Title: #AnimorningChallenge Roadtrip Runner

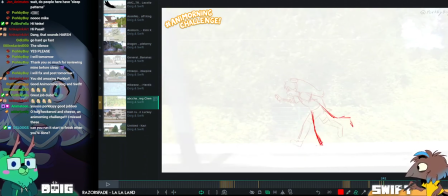[56:09]
Like, so this is a point where it would make sense to stretch the contact position less far,
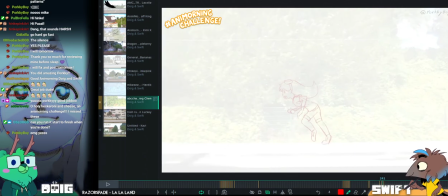[56:17]
because in this stumble where she falls here, essentially her torso is still moving forward while his legs
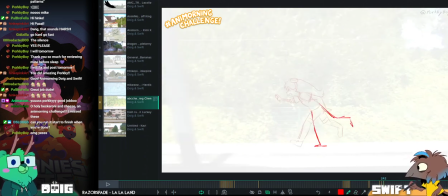[56:26]
are trying to play catch up, and it causes an imbalance.
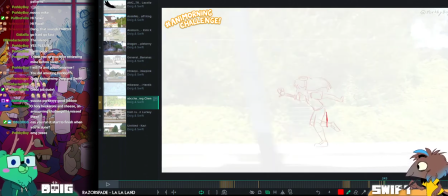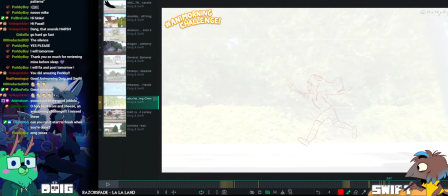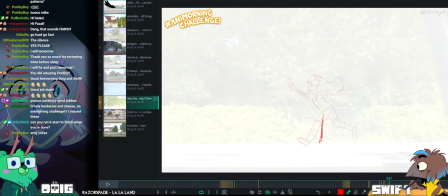[56:43]
This is actually the frame I was thinking of here with this contact. Like, if you have pushed the legs a little bit further back here.
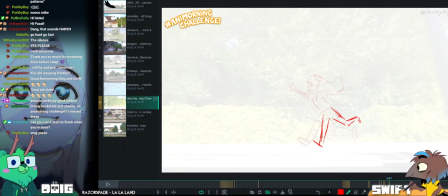[56:54]
Hey, this is actually Dee Slug's music as well. It is.
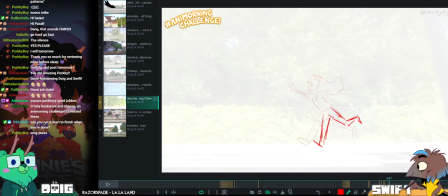[56:59]
Although, my update thingy wouldn't tell you that. It's not running. I wish it wasn't a separate piece of software that I have to remember to run.
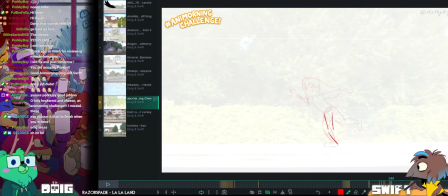[57:10]
Or maybe I could make it like a launch file that ran all the things.
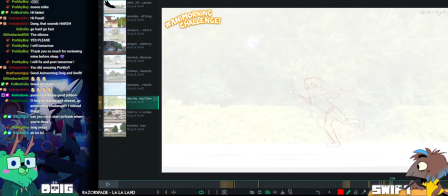[57:16]
Ran all the things.
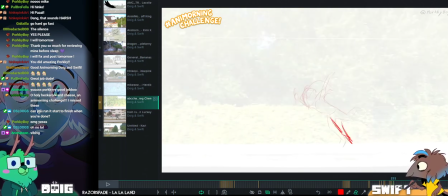[57:24]
I like this position. This is fun. This trip position you have here, Porky. It's a lot of fun.
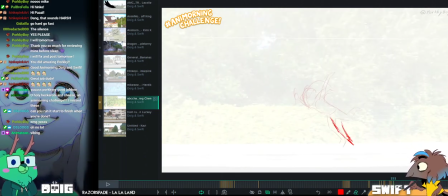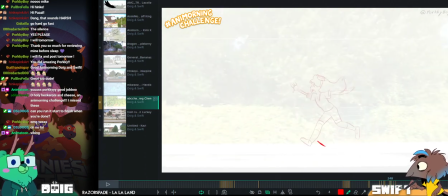[57:38]
Yeah, and then I just throw that back leg up. But if you see here, that unbalanced feeling
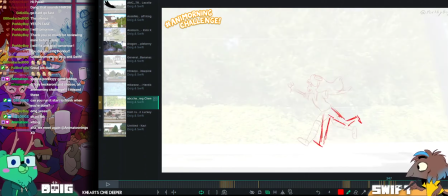[57:49]
of the torso being ahead of the legs, I think is what's going to make your trip feel more convincing.
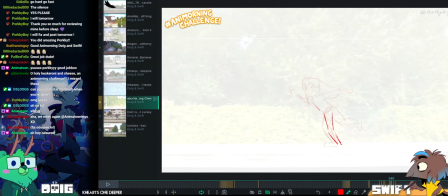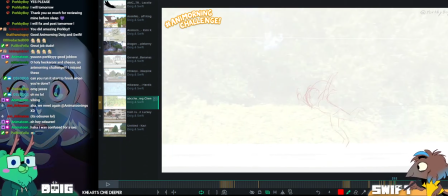[58:04]
No, Timbo! Because she's overbalancing.
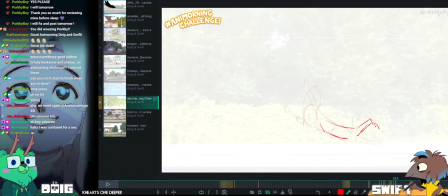[58:10]
Yeah. Like, her legs haven't caught her in time because they're behind, essentially.
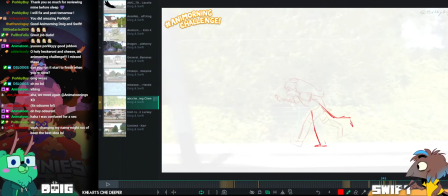[58:19]
We take this note off here. Just because I intended this for a later frame.
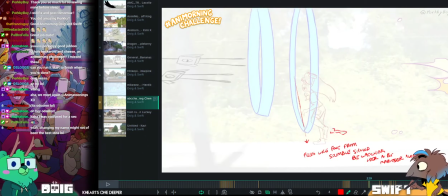[58:26]
Okay, move on. Okay, I want to play it all the way through for David.
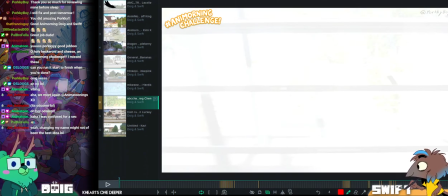[58:31]
Cool. Here you go.
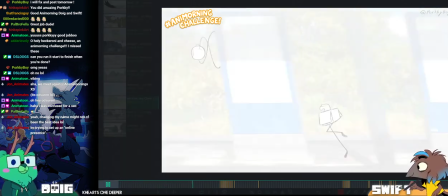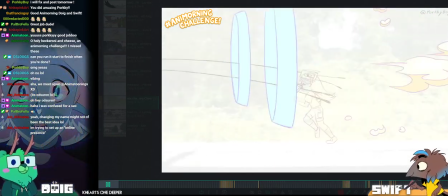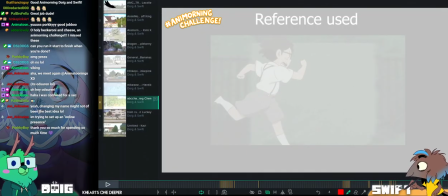[58:47]
So cool.
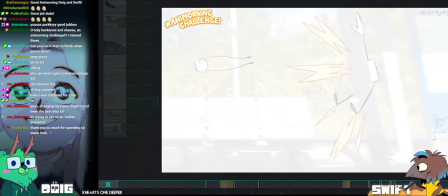[58:52]
See, I think one of the reasons that these little dudes are working a bit better,
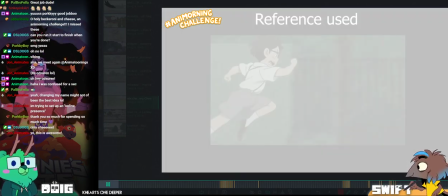[58:58]
particularly the one in the foreground, is because their runs are on a more rapid pace and the positions are a bit more extreme.
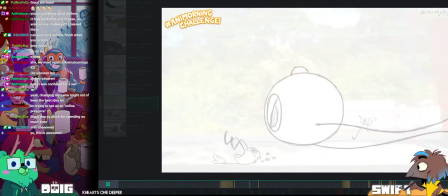[59:09]
There's a little bit more exaggeration. Like, mm-hmm.
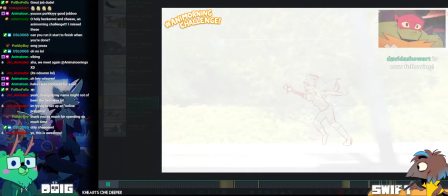[59:12]
I think maybe there could be a little bit more up and down on the girl.
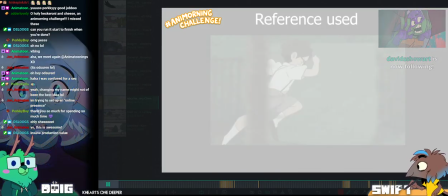[59:19]
Yeah.
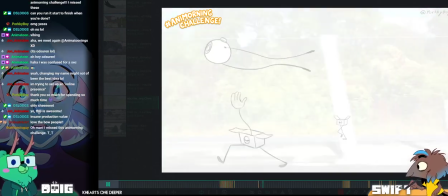[59:22]
I think you'll get that from making that weight position a bit more extreme.
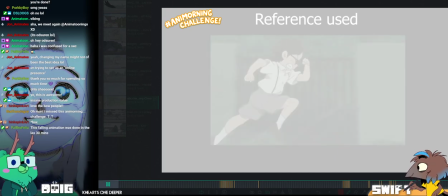[59:29]
You'll naturally get that up and down. I think you're thinking along the right line, so making it less extreme than the reference you were looking at.
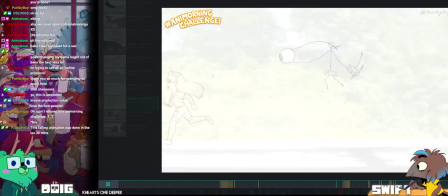[59:39]
I think you might have taken it slightly too far in that direction, though. I think you want something like in between the two.
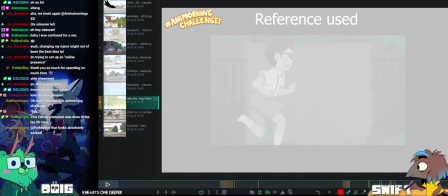[59:48]
Amazing work. Good job. So cool. Right? D-Sluke says, holy sheet!
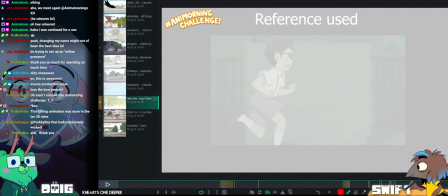[59:55]
So awesome. Yeah, like Porkyboy, this like your animation is so fun.
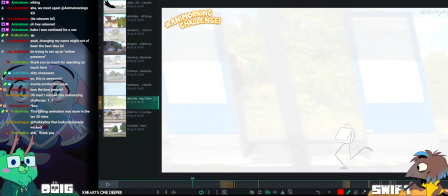[60:01]
I love it so much. So good, dude. Back.
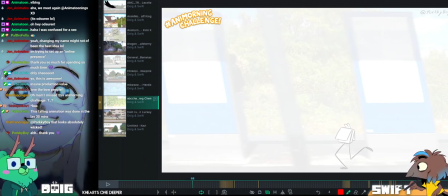[60:07]
Incredible work. The falling animation was done in the last 30 minutes. Yeah, I bet.
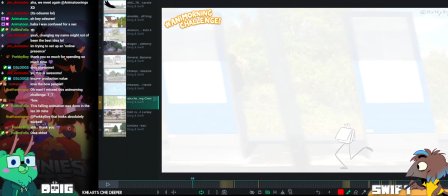[60:12]
Like, I don't know how you managed to get this all done in time. This is incredible. You definitely spent more than 3 hours on this.